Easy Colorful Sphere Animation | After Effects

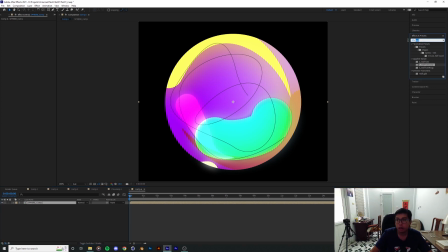13:41 within the sphere column what I do is I'll put the an
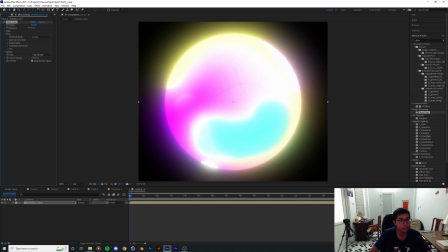13:46 overall glow onto the entire thing that's too much and just
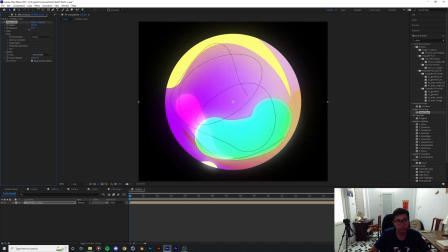13:51 tone it down a little bit making sure it's got high points and low points here and there you know to make sure it's not covering up all of our colors that we put onto it so for the highlight what I did was drawing up
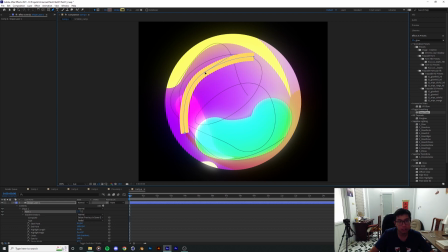14:07 new shapes on top of the on top of the sphere making sure I'm gonna put it all in white maybe taper this up a little bit and now put in a blur a fast blur work fine in this condition
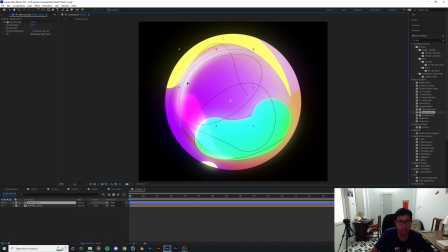14:24 and then when I blur it up as you can see it's already looking kind of like a kind of like a reflection or a light source over here finally I'll work around with the blending mode to see which sort of gives up a best look for this reflection yeah and I think what
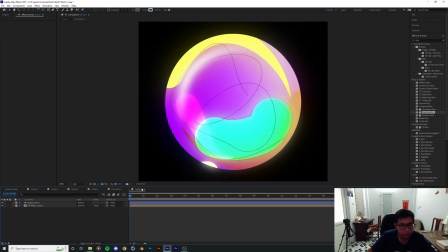14:41 I had before uh was maybe add overlay or like color dodge so you know maybe work around with those three settings see which one looks best overly looking good but i think i remember color dodge
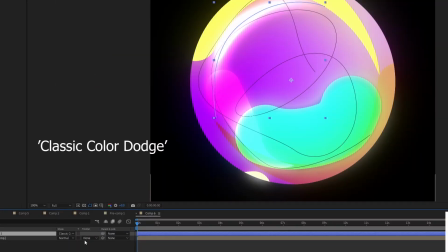14:56 being the best looking one since it gives you it's also taking in information from the background
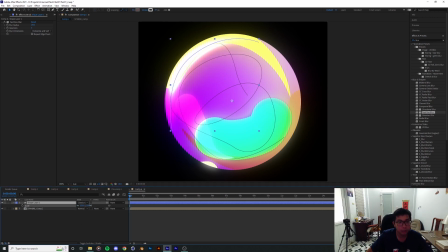15:04 i like that one i'll put that in there now make sure it goes even closer to the edge i'm
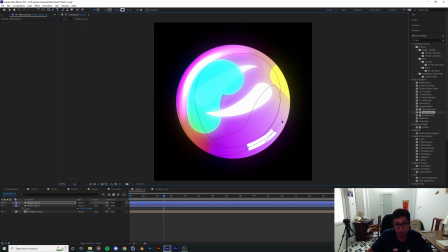15:12 gonna put another one in here as well uh pretend there's also a different light source and um do exactly the thing that we just did um yeah turn
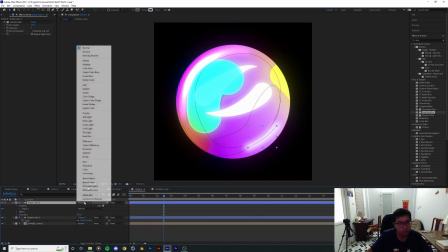15:29 it around cap i think that looks better this one I'll try overlay that's
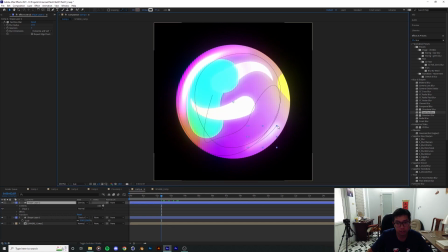15:36 also looking nice as well and it saves more of the initial shape that we had very
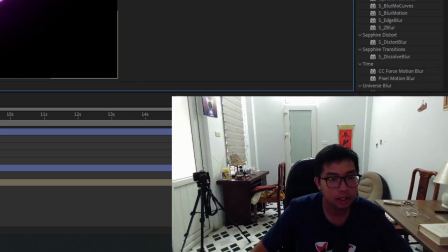15:49 nice yes the final step I think
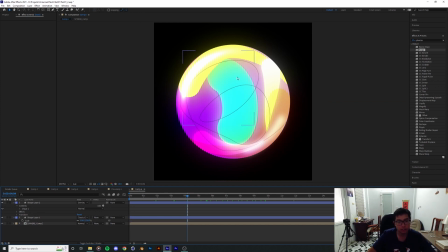15:55 I'll put like a nice little texture on top of the ball to make to create the illusion that is looking like a dusty sphere and for that I've already
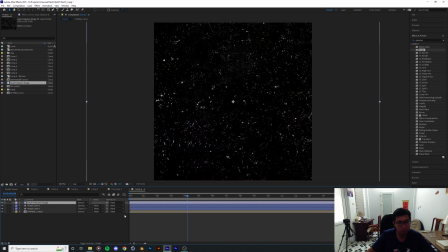16:07 got like a dust texture you can grab pretty much any texture you want yeah what I do
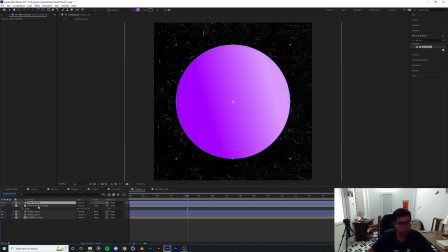16:14 is I'll copy the main sphere from the other composition over here to this side and I'll put an alpha matte onto the main sphere now we
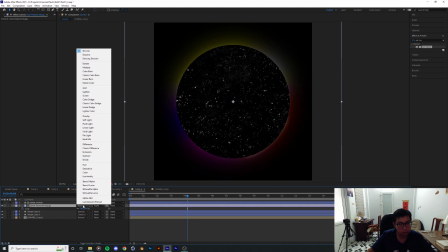16:22 have a texture that's playing out pretty good with the ball and the rest of the work is just working out which blending mode works best.
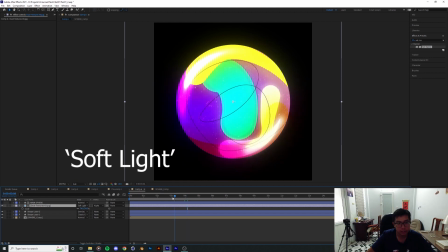16:31 Soft light, I like the way soft light is looking. Yeah I'll stick with that. And finally putting a spherize or a bulge on the texture itself to make it look like it's covering the ball.
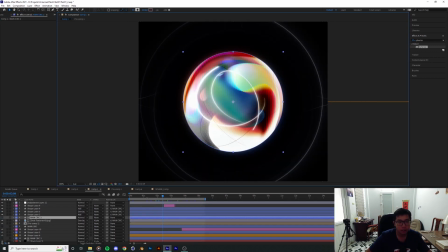16:44 Kind of like you know how there's like a blur,
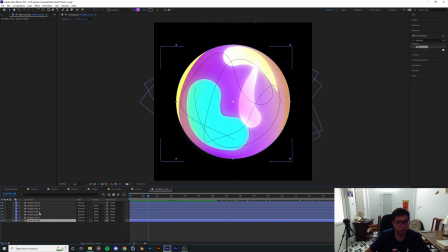16:49 overall blur on top of the layers.